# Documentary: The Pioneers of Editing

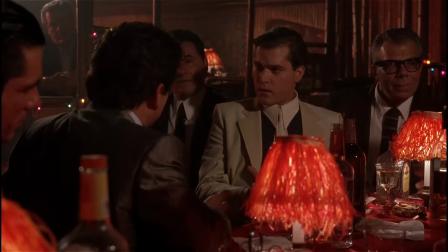Funny how? How am I funny? No, just, you know how you tell a story.
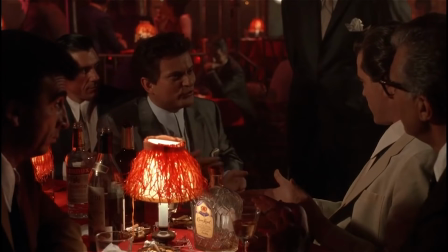What? No, I don't know. You said it. How do I know? You said I'm funny.
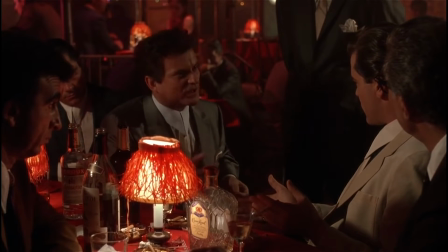How the fuck am I funny? What the fuck is so funny about me? Tell me. Tell me what's funny.
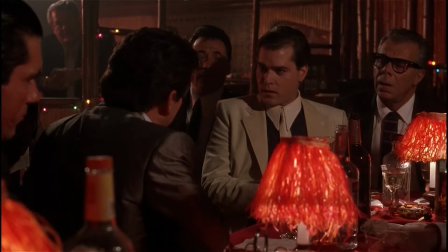Before breaking into laughter as they are all messing around.
Get the fuck out of here, Tommy.
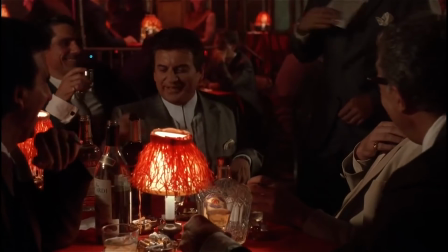I almost had him.
We can see that there is a heavy use of the 180-degree rule within the scene,
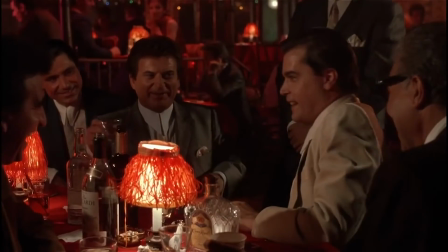shooting from only one side of the table and thus keeping each character in a visible spot around the table and not changing it.
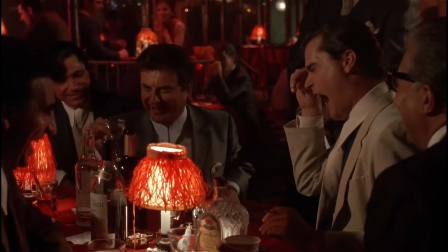It keeps the scene in line and keeps the spatial awareness in the scene intact and doesn't disorientate the viewer. The use of this, eyeline matching, and over-the-shoulder shots keep the continuity of the scene clear to the viewer and doesn't break from this formula at all.
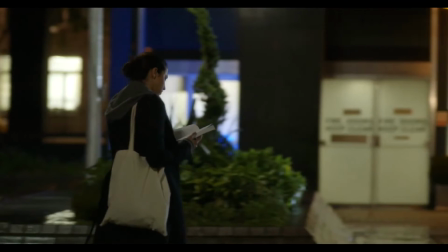Non-continuity editing is the use of techniques like jump cuts, flash forwards, and choppy editing to disrupt the flow of time within a scene.
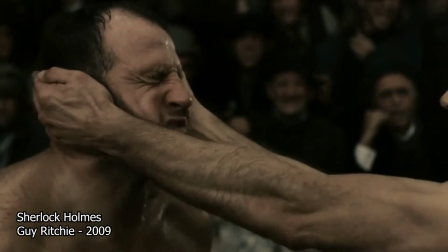It is used to purposefully make a scene look jarring and makes the time and space within the scene become completely disrupted.
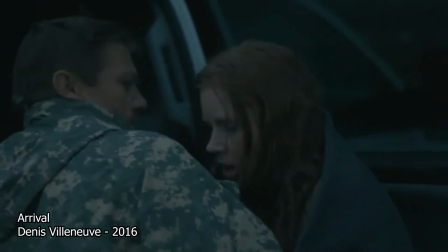Some techniques that would achieve non-continuity editing would have to be flash forwards and flashbacks, as both of these can completely disrupt whatever scene they are a part of.
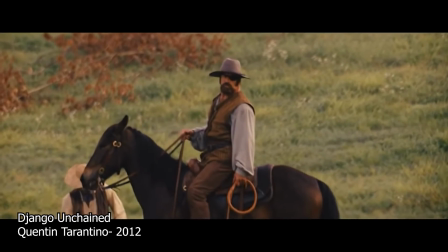Within the scene, we can see the use of flashbacks to disrupt the flow of the scene as it cuts from the current scene to a scene that has happened in the past.
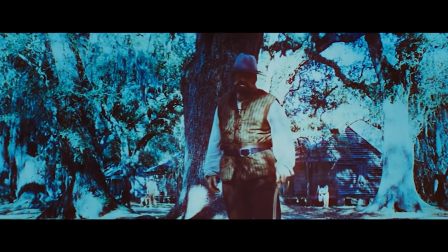The heavy use of discoloration used over the flashback is to clearly distinguish between the current scene and the flashback.
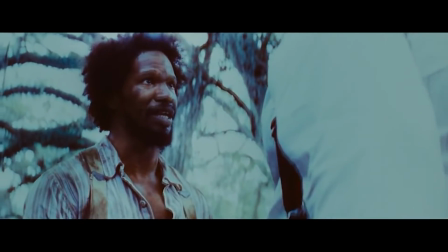The hard cut between the two scenes shows how much of an emotional impact it has on the character of Django within the scene.
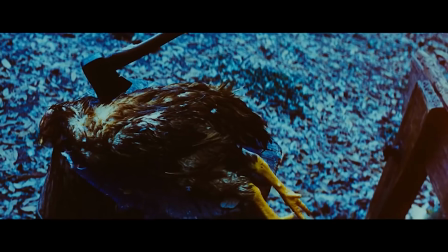The heavy use of close-ups is to purposefully show the character's emotions and disrupt the story, as this is used to disrupt the story flow with this heavy scene.
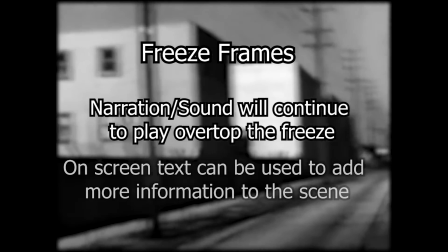Freeze frames within a film are used in order to allow a narrator / on-screen text to give more context to a shot, character, action within a scene.
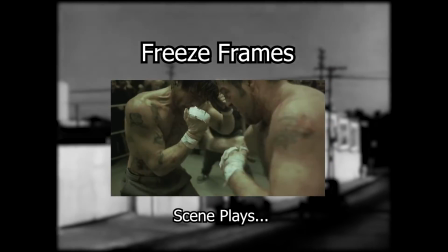They are also used to put more emphasis or emotion on a given shot, as it lingers while still having the sound continue in the background.
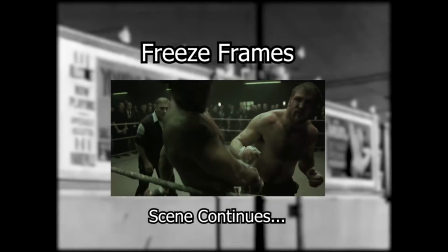They are usually used to break the flow of a film and disrupt the scene that it is used within.
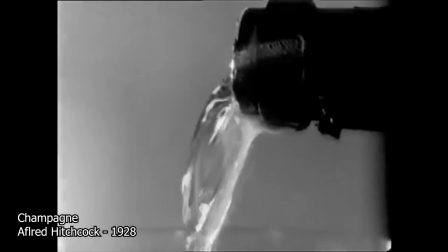They are heavily used within the drama genre, creating an easy way for the director to have a non-continuity scene within the film while still make it seem cohesive to the viewer.
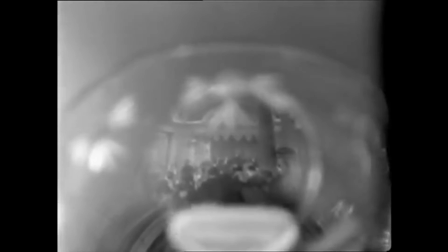This was first used by Alfred Hitchcock in 1982 in his film Champagne, mainly as a transition between the frames.
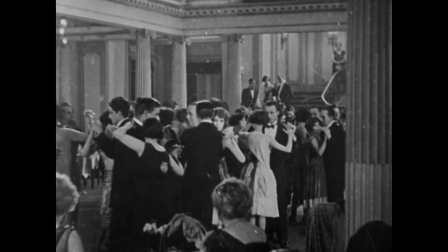It is used in a shot of a woman remembering a party on a boat. The scene then freezes, and the freeze frame is used as a transition as the frame becomes a photograph on the wall.
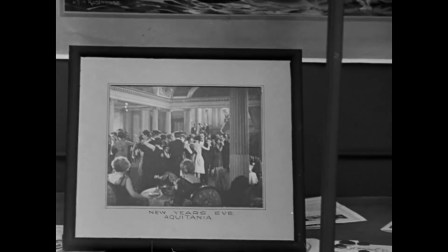It was a good way for Hitchcock to describe a rougher cut back in the early days of cinema.
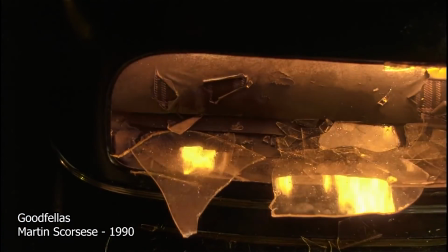Within the scene, we see the character of Henry give a small rundown of his life when he was younger, owing to people not messing with him out of respect due to the people he was associated with.
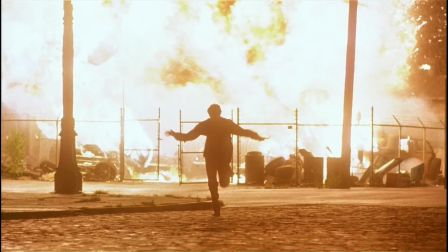One day some of the kids from the neighborhood carried my mother's groceries all the way home. You know why? It was out of respect.
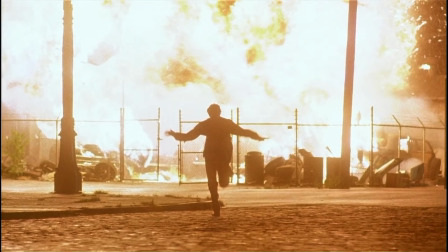We see the director use a hard freeze frame to disrupt the flow of the scene as Henry narrates throughout, the scene stopping but his voiceover does not, creating a disruptive flow to the scene. It is purposefully jarring to the viewer, as it makes them focus on the frozen frame, and then puts extreme emphasis on the voiceover of Henry used over the shot. It is an extremely effective way of disrupting the flow of the scene, and the director, Martin Scorsese, does this a lot within his films.
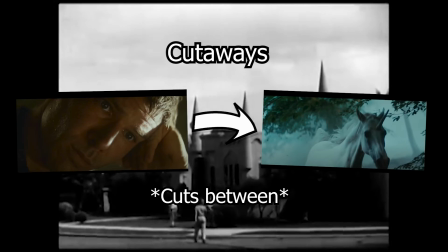Cutaways are an edit that usually displays something other than the current action within the scene, irrespective of time and space within the scene.
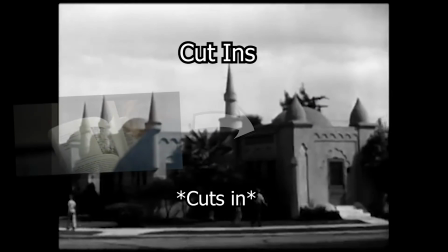Cut-ins are edits that are used to show detail within the scene, be it character or object within the scene.
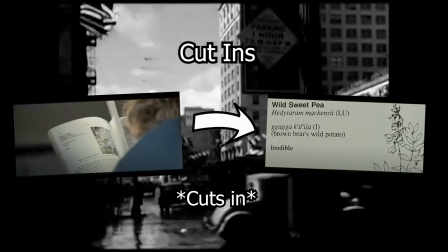They are techniques that can be used in both continuity and non-continuity editing, and thus are powerful tools in an editor's arsenal.
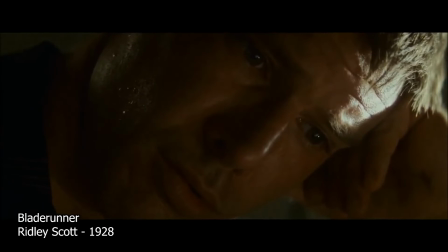They are both heavily used within the drama genre, cutaway shots being used to break the tension within a scene, and cut-ins being used to heighten the tension within the same scene.
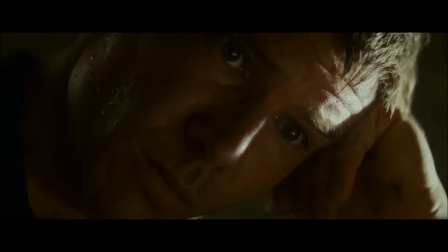Both of these techniques are similar, usually used within the same scenes, but both have different roles within the scene.
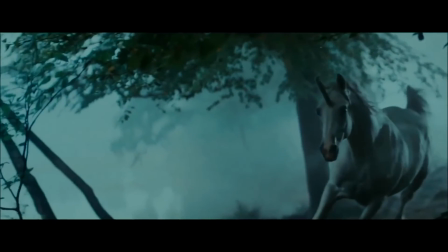They are both heavily tied to close-ups, as close-ups can be used to both heighten tension, but also to relieve it,
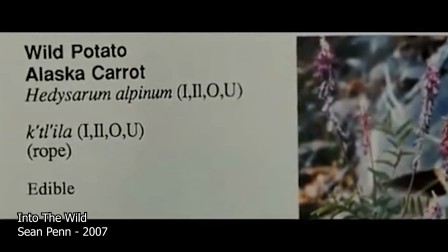i.e. a close-up of someone's sweaty face versus a close-up of an item that a person has been looking for throughout the film.